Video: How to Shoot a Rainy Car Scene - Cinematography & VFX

In this video, I'm going to show you how I shot these interior car sequences for my short film that I made back in June last year.
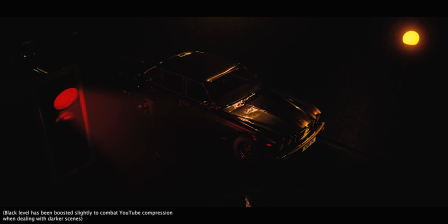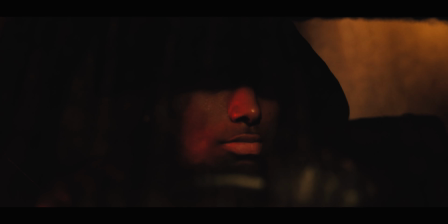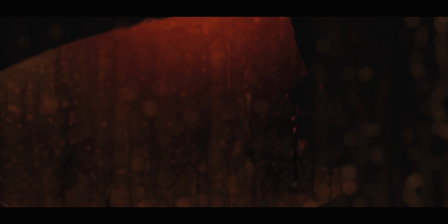I'm going to be talking about how I lit these scenes and additional things that I did in post-production, such as VFX, to help tie everything together. All of these scenes were shot at night, so without further ado, let's get into the video.
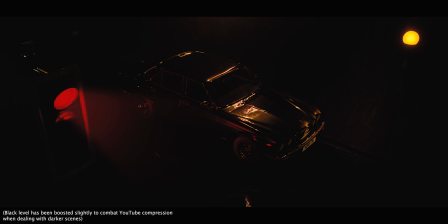0:48 So our first scene depicts the main character sat waiting in a car down a dark street. Now, the interior for this scene and the exterior were shot completely separately, both about 14 miles apart.
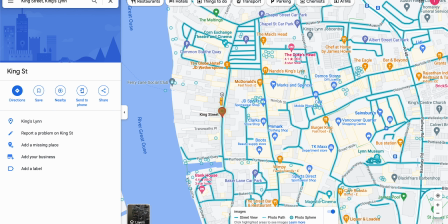1:00 The exterior plate is a street called King Street in Kings Lynn, Norfolk.
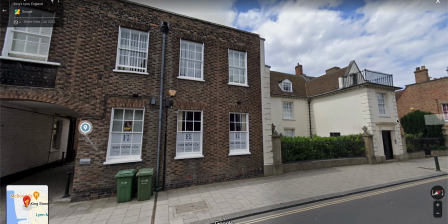1:05 But it's a sort of Frankenstein amalgamation of both the practical location and CGI assets,
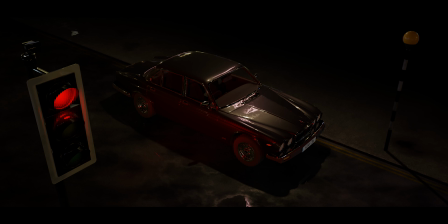1:12 such as the traffic lights, the Bellisher beacons, etc.
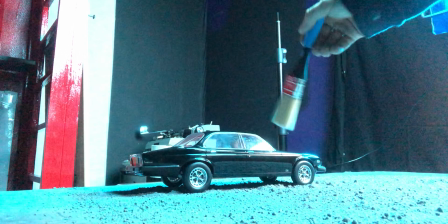1:16 The car is a 1/18th scale miniature for some of the shots, and a CGI model for some of the other shots. Now, because these were shot separately, I wanted to include some interactive lighting to help marry the two locations together.
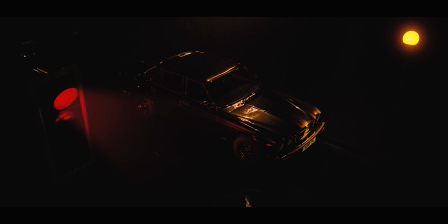1:31 To the right of the car, I have a red light, and in front of the car, I have a Bellisher beacon flashing on and off. And by the way, I hope I'm not the only one who had absolutely no idea what these things were called until I had to look it up for this scene.
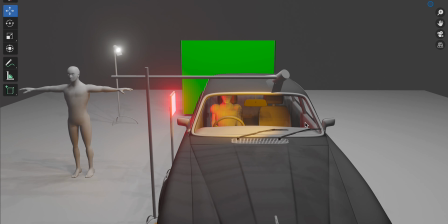1:45 For the interior shoot, I used an LED panel with a red gel to match the light on the exterior shots.
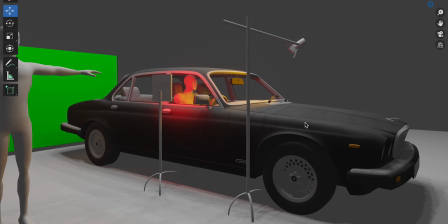1:51 For the Bellisher beacon flashing on and off,
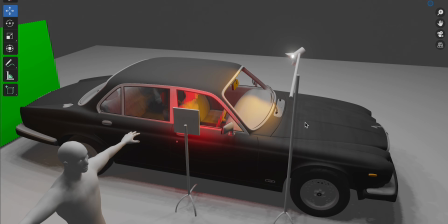1:54 I used a single dado light rigged on a C-stand and then boomed that over the bonnet, or hood for our American friends. I then just switched this on and off by hand. Whilst I wouldn't recommend switching that kind of light on and off, for this particular case, for the handful of shots that I needed to do this for, everything was fine.
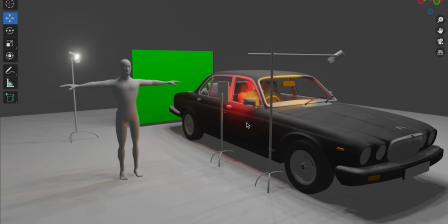2:14 Thirdly, I used another dado light behind the subject just to give a little bit of separation between our talent and the background.
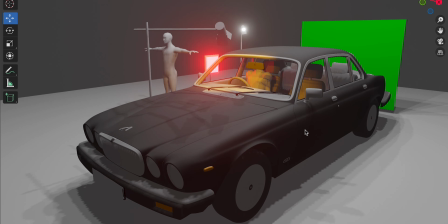2:21 This could maybe be a street lamp that's off camera in the background.
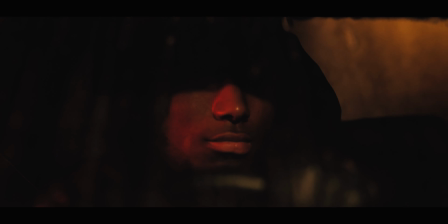2:25 It's important to note that I didn't want the subject's face to be revealed at this point, so it's a balancing act between what we show and what we don't show.
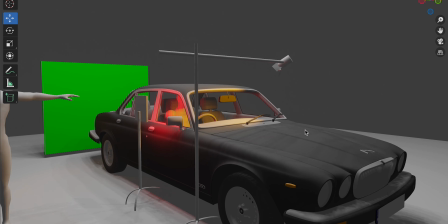2:34 I experimented with having a small LED panel where the car stereo would be,
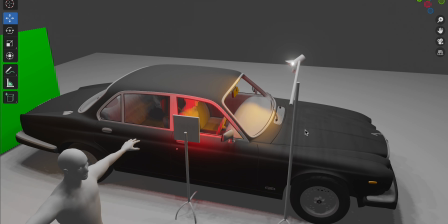2:39 just to give some motivated light, but it was revealing too much of the face for me.
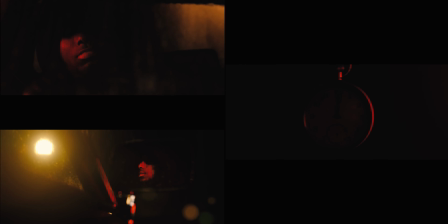2:43 This is something that you can try yourself though. The lighting remained similar for the other shots, however a few key adjustments were made.
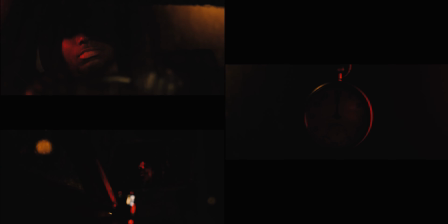2:51 This was the positions and the intensity of each light. For the side profile, the red LED had to be moved. For the wing mirror shot, the dado light on the C-stand had to be moved over. However, with the amount of compositing that I was doing, I needn't have bothered.
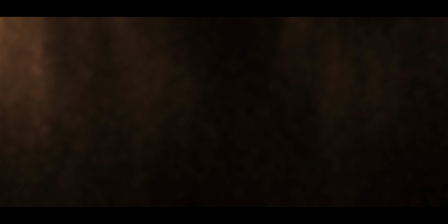3:05 In the edit, I did my green screen composite, as well as adding reflections and water, shot separately on a black background.
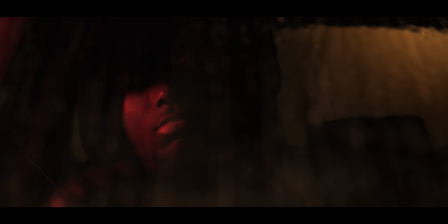3:13 You can either do this yourself or by purchasing an asset pack like from Action VFX. I'm not going to go into graphic detail about how I composited this because that could be a whole nother video series in itself,
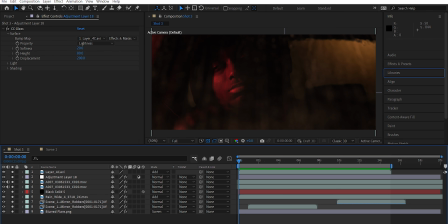3:26 but the basic steps that I followed were matching the angle of the glass in 3D space,
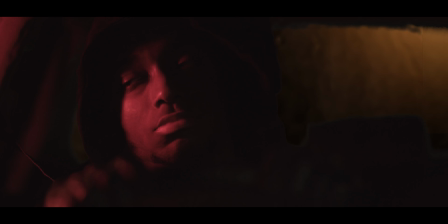3:32 using the rain on glass footage as a bump map to add distortions to the glass.
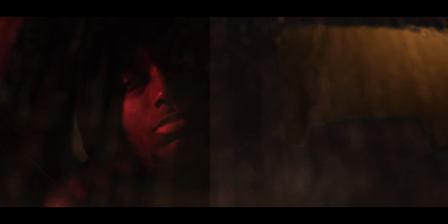3:38 I then colour matched the assets with the warmer tones in the scene before regraining and adding the final grade. So let's have a look at each angle and see what its effects were within the final piece.